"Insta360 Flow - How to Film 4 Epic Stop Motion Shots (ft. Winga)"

Hello everyone, my name is Winga. Hope you guys are doing well. The clip you saw is my attempt in capturing stop motion. What do you guys think? For all the shots, I only used the newly released Insta360 Flow, the AI tracking smartphone stabilizer.
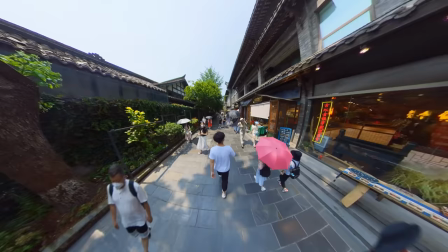[1:33]
Now, let's talk about the creative process of the shots. I've captured a lot of videos using the first person perspective and wanted a challenge. So I challenged myself to capture a third person stop motion video. To do this, I used the Insta360 flow at my phone and took thousands of photos.
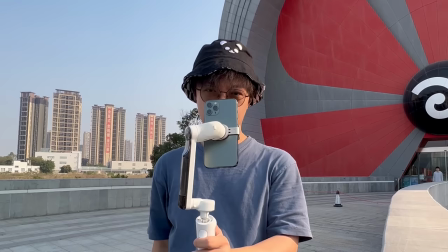[1:49]
I put it all together and made this third person stop motion video. We used the camera grid to keep the frame in line and snap the photo with each step.
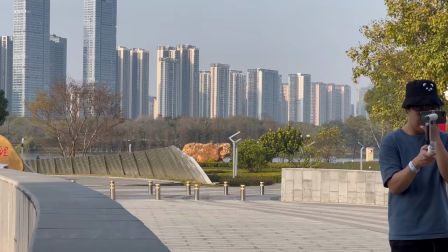[1:58]
While shooting, we locked flow to keep it locked in one direction. The photographer then tries to keep the height of the lens consistent.
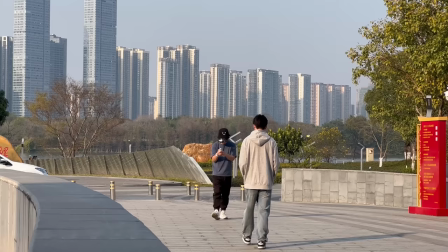[2:06]
We also kept the actor's head in the middle of the screen.
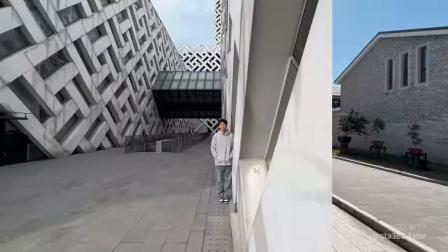[2:09]
For the next shot, in order to make the shooting trajectory as circular as possible, We tie the rope between our actor and Flo.
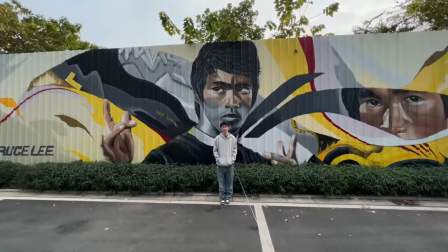[2:17]
Using the actor as the center point, we were able to draw a very smooth circular trajectory. This rope was then removed for each photo in the editing stage.
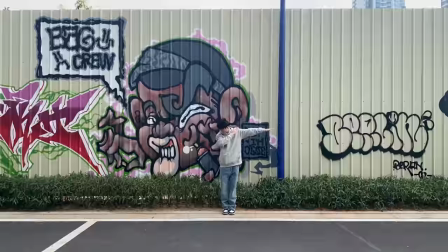[2:24]
To capture lateral movement, we had to ensure that the movement of the lens is consistent with the movement range of the actor.
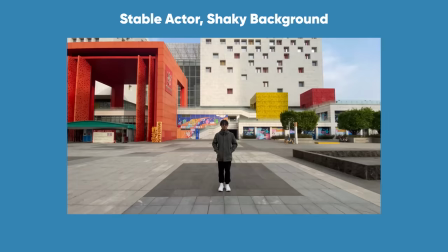[2:31]
The actor's body can't have any obvious inclination, otherwise the actor and the background will seem to move at different speeds.
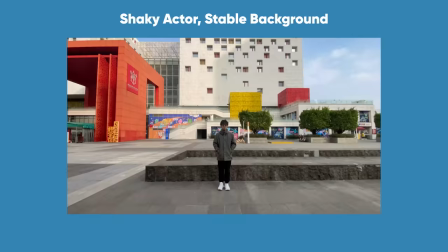[2:38]
This either causes the actor to shake, or the background to shake in post.
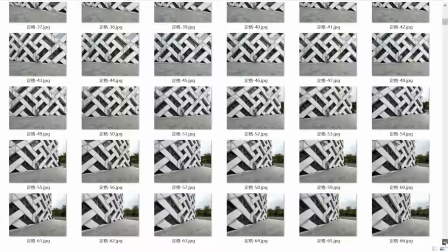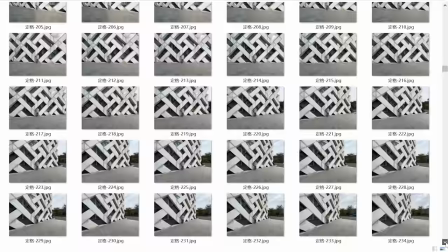[2:46]
After shooting, we have a bunch of images
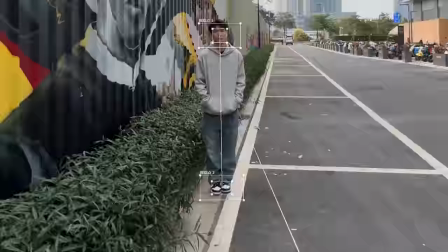[2:51]
By tracking the actor's head and feet, we were able to track the actor's position and keep him fixed on screen This resulted in the shots being much smoother
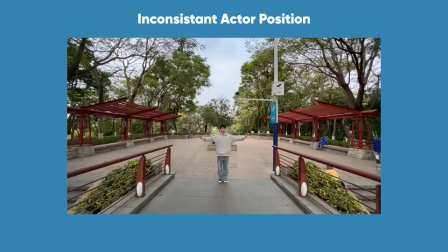[3:03]
Here are some of the problems to look out for The movement of the actor may not be smooth,
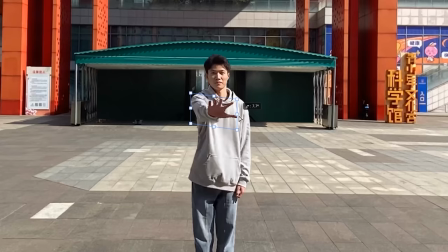[3:07]
or his posture might be slightly crooked So each frame needs to be checked and movements of the actor adjusted When shooting,
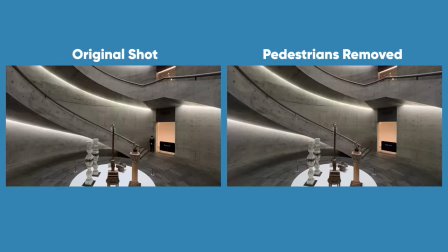[3:13]
try to choose an empty scene If there are too many pedestrians, it may affect the continuity of the video.
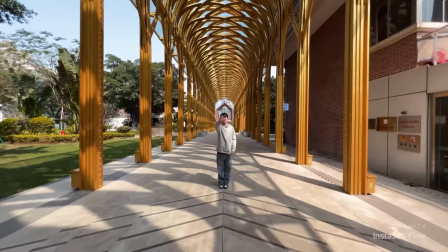[3:18]
In post, all pedestrians need to be edited out. As you can see, it looks much better.
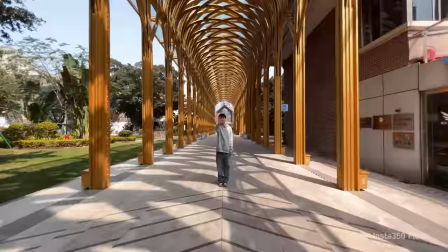[3:24]
We did not only use photos in this video, the zooming effect is actually a video.
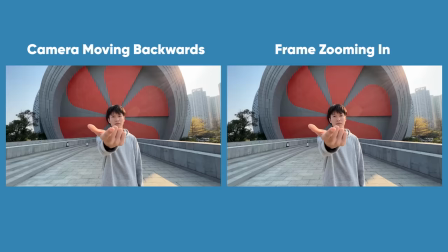[3:29]
While the camera moves backwards, the camera zooms in on the subject. This creates a feeling of the shot gradually being compressed.
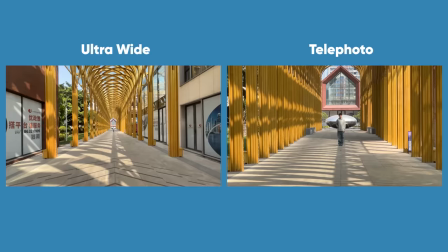[3:37]
Using Flow and the official Insta360 app, this effect can also be captured easily.
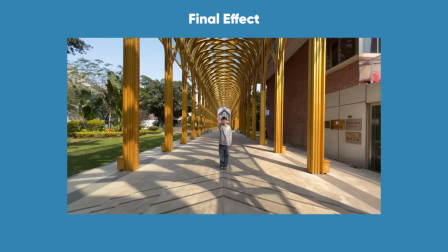[3:42]
Using the camera's ultra-wide and telephoto modes, and capturing these two shots separately, we can composite the two shots together and get this super wide dolly zoom effect. So that was how I captured this video, thank you so much for watching to the end and for your support. If you liked the video, remember like, comment and subscribe.